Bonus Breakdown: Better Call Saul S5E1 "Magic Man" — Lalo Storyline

Hey everybody, it's time for part two of our breakdown of the season five premiere of Better Call Saul. We are calling it Lalo Palooza. Join me as I have a bonus basement breakdown. Do we love Lalo? I love Lalo. I think that Lalo is the perfect foil for Gus Fring here in season five. You know, one sort of storytelling problem with the Gus Fring character in Better Call Saul is that we know that Gus outclasses his rivals.
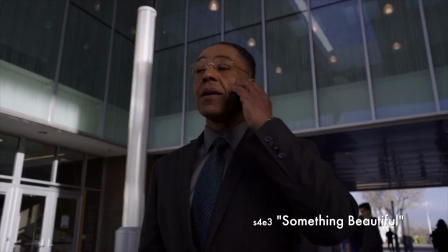(0:36)
We know that Gus has a grander vision, that he's more patient, he's less emotional than the Salamanca rivals we've seen so far. Um, in particular Hector's, who I'm talking about. But Lalo is clearly here to give Fring a run for his money.
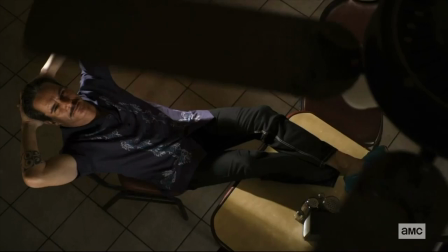(0:51)
And this episode sets him up as a really formidable foil, mainly by showing us that Lalo can see so deeply into the world around him. And that's what makes him an even match for Fring. So let's go to this scene at the meth house. This scene comes about when Lalo detects that there's something wrong. There's some disturbance in the force of the Salamanca meth empire, right? He hears that there's some trouble with the supply and he says, show me. He wants to see it with his own eyes. And we see why pretty quickly. When this scene starts out, watch how all the shots are obstructed.
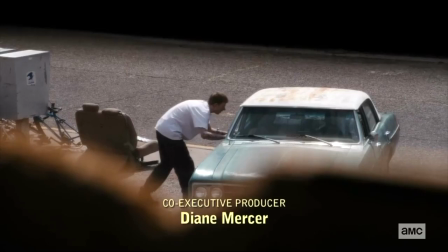(1:26)
We see things through a car window, through a barely open window in the house.
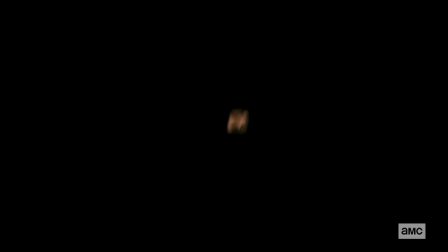(1:31)
There's this great shot of the meth baggies sort of making their way down a pipe to the eager customer. This is a shot that doesn't make a whole lot of physical sense. We can see there's a bend at the end of the pipe, so there isn't really this long line of sight, but who cares?
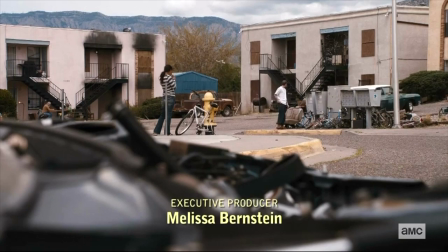(1:46)
It's such a fun shot, and it works from a storytelling point of view. because it's showing us how everybody
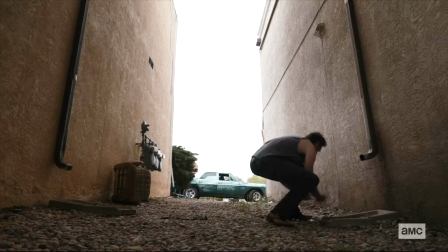(1:53)
on the street is really viewing this operation through a very narrow lens. They only see what pertains to their part of the process.
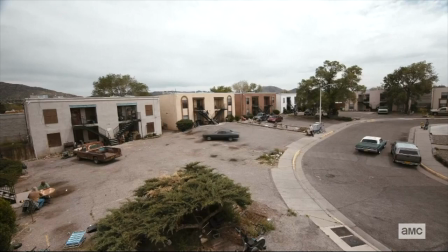(2:01)
Then Lalo arrives, and we get our first unobstructed wide shot of the scene, and it's a really wide shot.
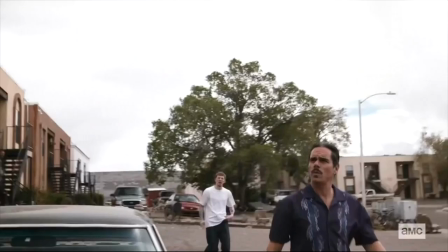(2:08)
We're taking in the whole of this meth house because that's what Lalo is going to do.
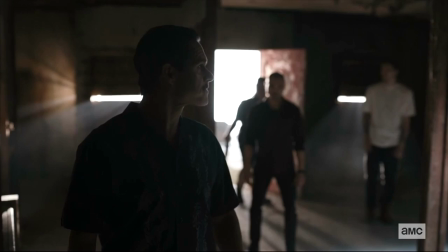(2:13)
He's going to see the whole picture, right? But this is crucial.
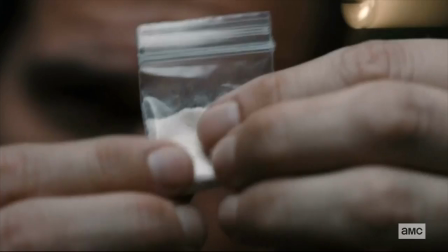(2:17)
Lalo can see the tiny details, too, Because when he gets inside the house, the focal point is these tiny little baggies of meth, right? And two things happen while he's looking at the meth. One, the kid from downstairs is up there sort of looking over Lalo's shoulder, wondering what's going on.
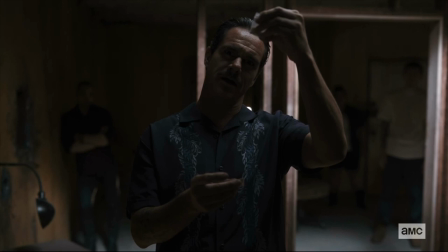(2:34)
He's in a panic. Calm Lalo, without even turning around, says, If you're holding my cash, what are you doing up here with my stuff? Hey, if you've got my money, you shouldn't be up here with the drugs, basically, right? It's giving us, the audience, a picture of how Lalo maintains this mental image of the whole operation, even when he's fixated on this tiny baggie. It's like he has eyes in the back of his head, right?
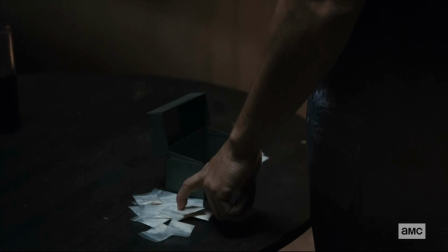(3:01)
And then we get the payoff of this inspection, with him looking so close and flicking the baggies, he ends up with two piles,
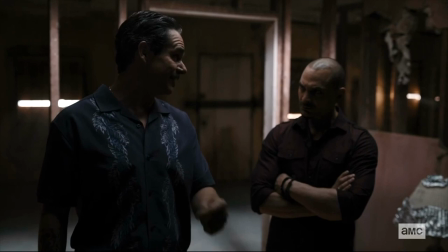(3:07)
one that he says are legitimate from their supply, and then he says,
This shit's not ours, man.
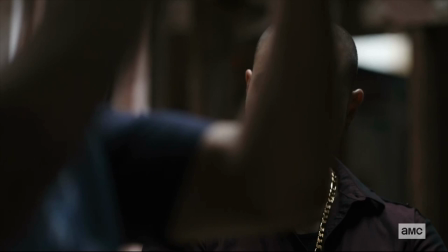(3:12)
Well, the baggies look exactly the same to us, right? And Nacho seems pretty struck by this feat, too. The title of this episode is Magic Man, and that's a title that applies most directly to Saul Goodman, right? As we talked about in the last breakdown, and as Saul says himself in this episode. But I think Magic Man also applies to Lalo, and his magic is that he can see details that other people don't see, okay?
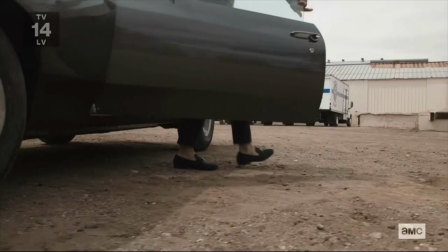(3:36)
So we've established Lalo as someone who can see really deeply into the world around him, and then it's time for him to go to the Los Pollos Hermanos facility and face off face-to-face against Gus.
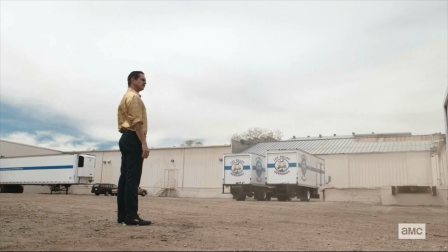(3:48)
I love this opening shot of this scene where, again, we have Lalo just looking, taking in the whole of the operation, and we know by now how much power there is behind that gaze. This is a really striking shot, and you can see Lalo's wheels turning. More on that in a second.
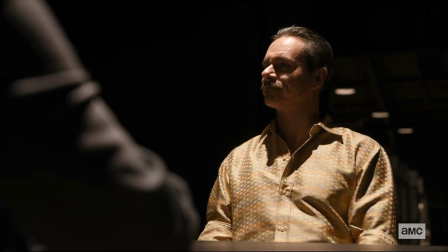(4:06)
Then we sit down for this meeting.